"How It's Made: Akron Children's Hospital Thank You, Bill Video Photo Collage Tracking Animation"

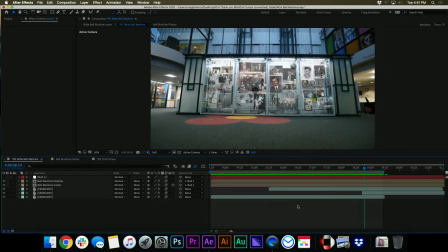Hey guys, welcome to another edition of How It's Made with PG. This is Craig.
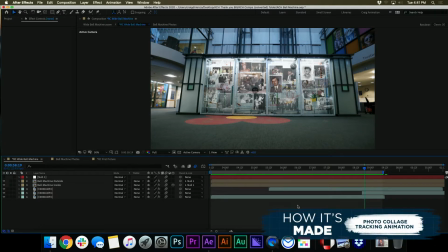I'm going to be showing you some photo effects we did with Akron Children's Hospital and Bill Considine's 40th anniversary celebration where this video played. Our concept revolved around filming the iconic ball machine and finding a creative way to weave in dozens of incredible photos of him.
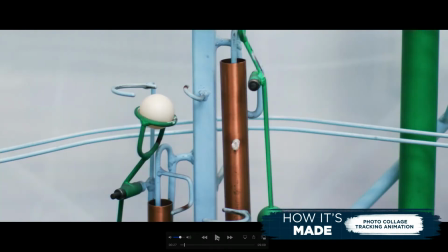So we ended up coming up with this. I'll show you part of the intro. I would describe Bill Considine as a true leader.
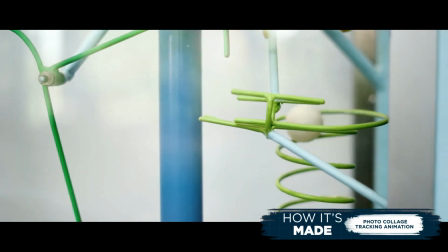Friend, mentor. Ultra positive. That's more than one word.
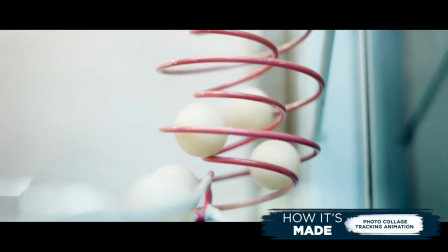In fact, it was probably 100. But it really is a testament to Bill and how you describe him. You just can't do it in one word.
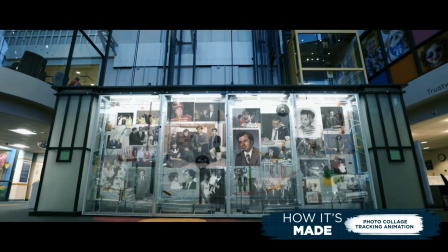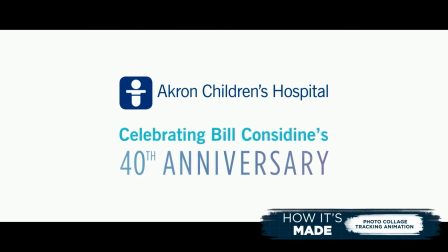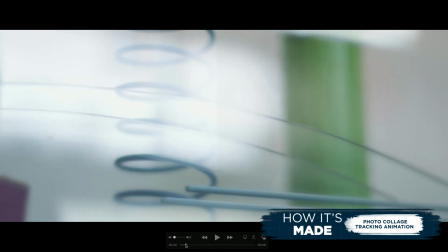We obviously didn't put the photos in the glass and film it because you could see them fading in the video.
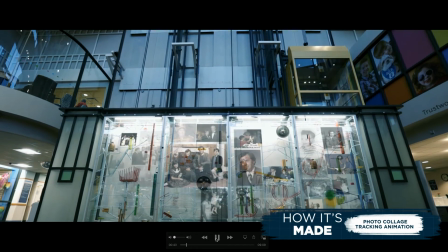And we could have filmed them in the glass, but we wanted flexibility of being able to swap out the photos if needed. But more importantly, we wanted the video to feel more whimsical and charming.
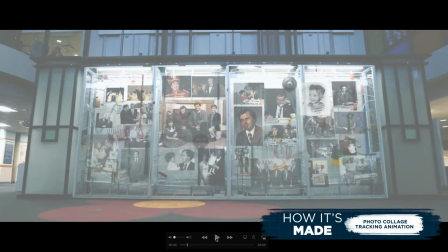So we thought this had the potential to be a more clever treatment. And while it's not the most complicated process, it's more about the idea of how you create something unique and solidify a concept.
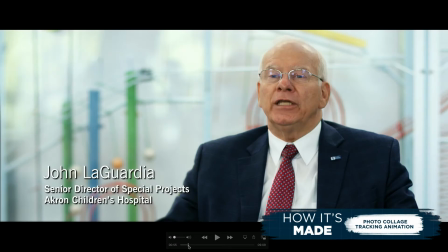Some of these are photoshopped into photos that we took of the ball machine glass.
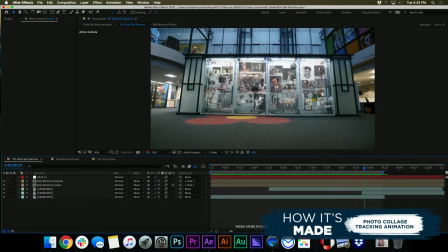Some of these involve video shots with After Effects. So before the title comes in, we have this time-lapse video shot, and I'm going to hide the picture layers.
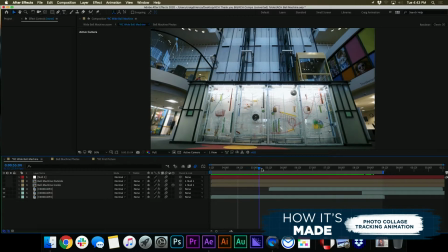It was like a 1 or 2 minute video shot. We also programmed our Ronin S to do a tilt move.
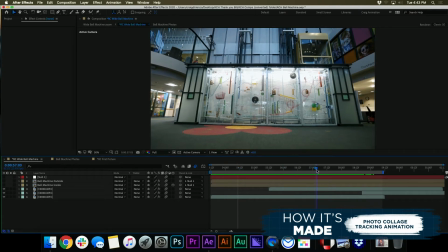But what's tricky about it is, if you can imagine, we were trying to put pictures inside this glass here. You kind of want to look at this shape of the glass, this rectangle of it.
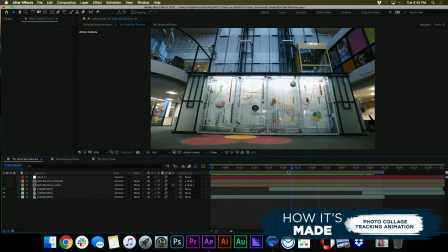We used a very wide lens when we were filming it, and as it tilted, it created some distortion, which I thought was a pretty unique look,
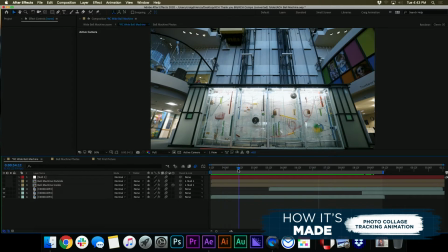but it'll definitely make it a little bit trickier to put the photos in because you could see the shape of the rectangle changing as the camera tilts.
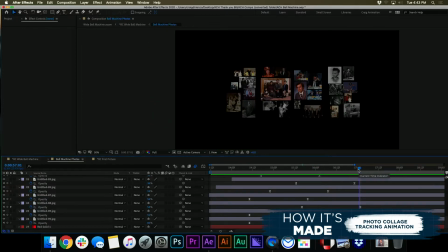So what we had to do to start was basically make a composition in a canvas where we could put all the pictures and scatter them however we wanted to.
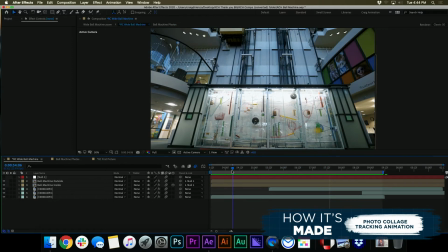And then what we had to do next was to track the camera shot, this time lapse, so that it followed along with the camera shot. So basically we told After Effects, hey, look at this group of pixels right here and this group of pixels here. And as those groups of pixels move, create some position and scale keyframes and rotation too.
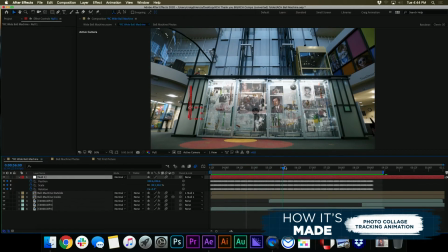So that'll basically assign position movements.
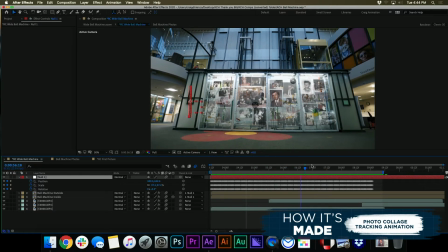If we put images inside there, it'll follow that. So that was how we got the track down, but we also needed to match that perspective change of the glass. We use an effect that's called corner pin, and if I click on the effect, you can see that there's these corner markers placed.
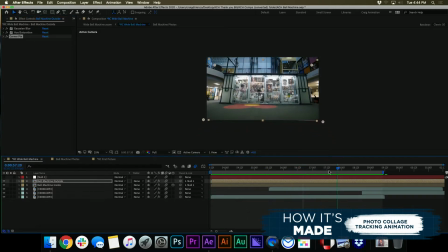And then as time goes by, those corner perspectives change. You can see those bottom ones really swinging in, and that matches the perspective of the glass.
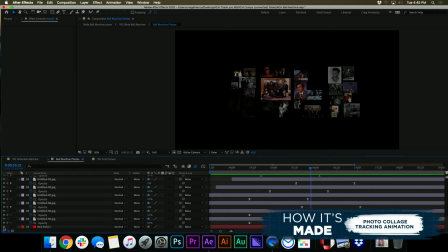And to help with that, I had a red solid in here that was a rectangle, which is basically like the shape of the glass to start.
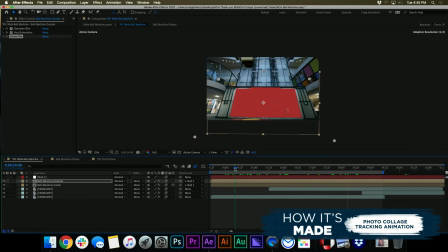And it was easy to match that perspective and look at these corners and line them up over time. So that's how we achieved that effect. And then in the next effect, right before that, there's a moment where the picture fades in, the ball rolls in front of it.
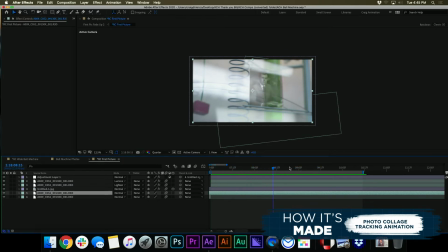And I didn't need to track this because there wasn't much camera movement. And it was nice because we used our red camera. We had a nice 4K composition, 120 frames per second. So we had a lot of wiggle room to work when animating. If I kind of show what we started with, which was just this video shot to start, we put the picture in there, and then match the perspective, it obviously animates in.
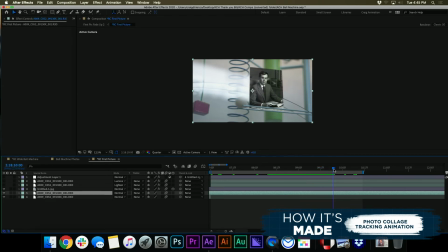As the ball rolls by, we could see that the picture's not over top of that anymore. It basically just cuts out a hole and follows the path of it. So I'm cutting out a hole of the picture here. And there's a lot of ways you could do this. You could also take the video shot and cut out the ball and track that. But because we were working with red footage, it was going to involve a lot more processing.
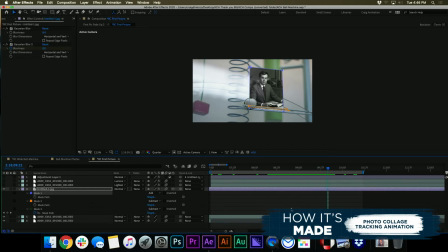So we just cut a hole in the picture to give it that perspective. And then from there, I kind of took some different parts of the picture, like this glass and this glare, and I kind of just scattered them over there so that it looks like there's some reflection going on. And then it's not the exact same perspective of the video, because what we did is we pulled that into Premiere,
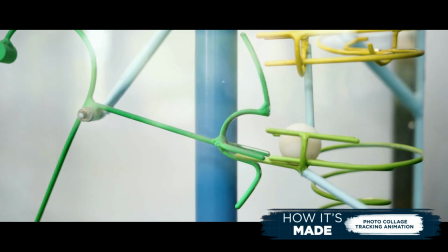and then we have a 21:9 look, which is basically having some letter boxes over there.
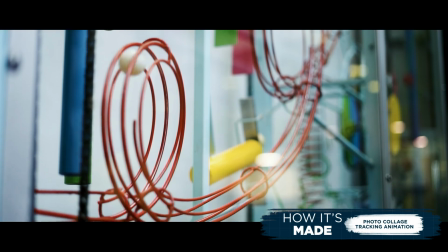So I was able to then take in Premiere and then animate to look like more like a camera move.